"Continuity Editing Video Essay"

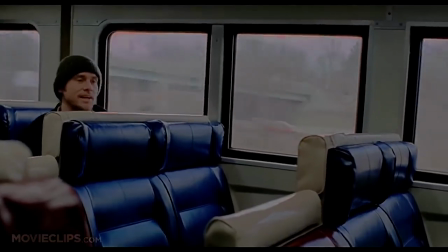It's a punchline and unnecessary way to give detail during communicating going
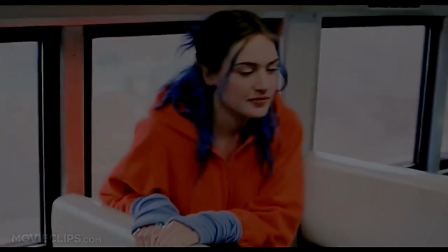because of the base on the forward storyline we know there are two lovers
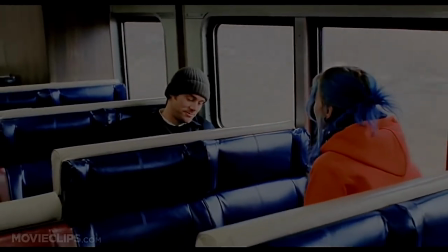but somehow they have to erase their memories no matter they love each other how much
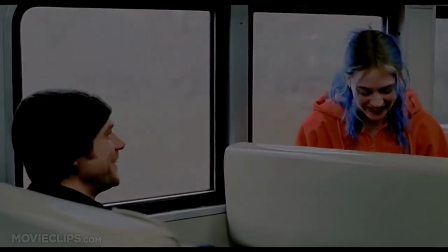but the love is too deep even when they remove their memories about
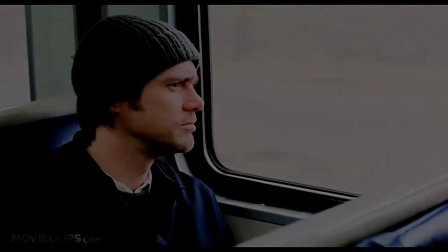each other still the subconscious appears something about those two so they
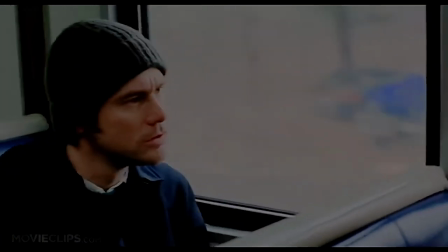meet on the train and the male character keeps looking at the female character and
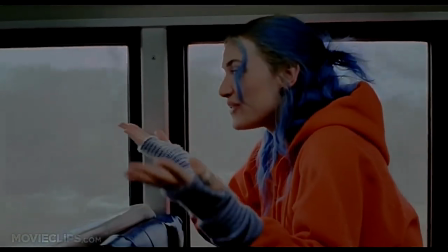finally caught her attention then the long sequence about their talking with each
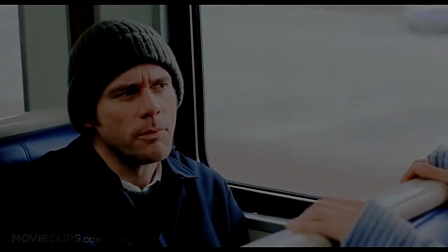other shows up so the continuity editing is a good filming technique to give a
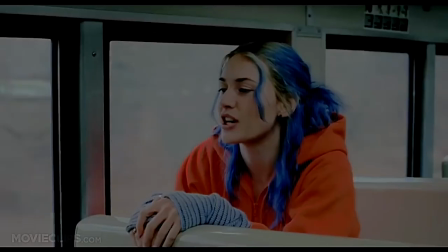view about showing the smooth transition how the story goes such as how the character
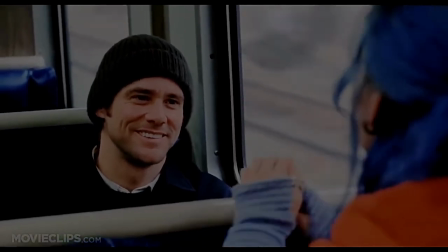communicating with another or the time smooth pathway within give a detailed timeline in
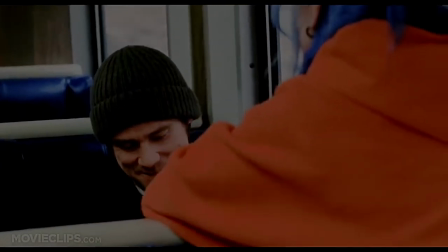the sequence the editor keep using the continuity editing technique to keep appear
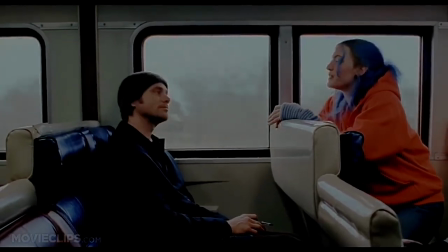those two protagonists and frequently bounce the camera angle from one to another
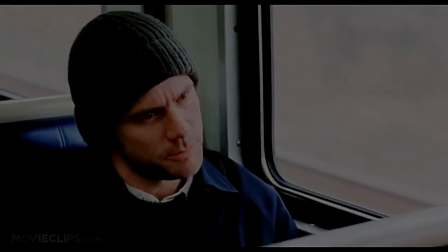and to use continuity editing often to give a few about the relationship between
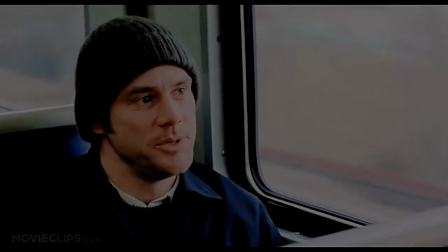those two is somehow familiar and unfamiliar there was a sense of mystery and
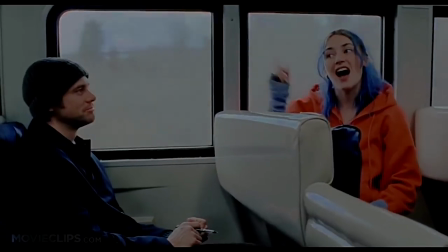uncertainty between the couple continuity editing is still playing an
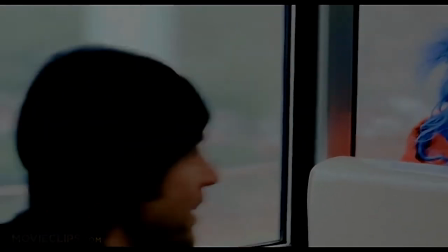important role to maintain its majority in most film and television since it is a good way
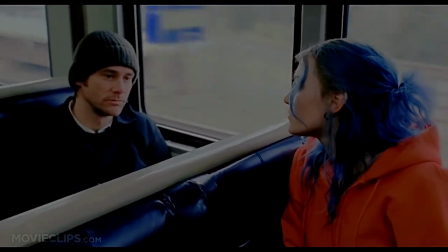to use editing technique to foil and render the film. Different plot or storyline in the film is different editing technique.
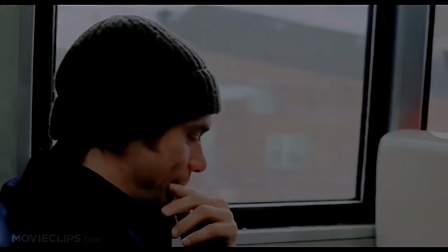Editing can bring different view experience to the film and express different emotion to the audience which can
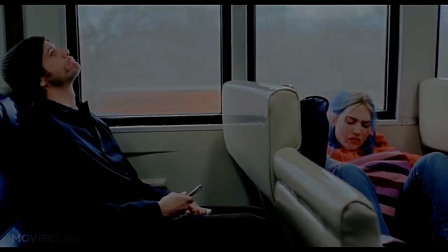further express the most authentic thought and the director want to express to the audience through the film.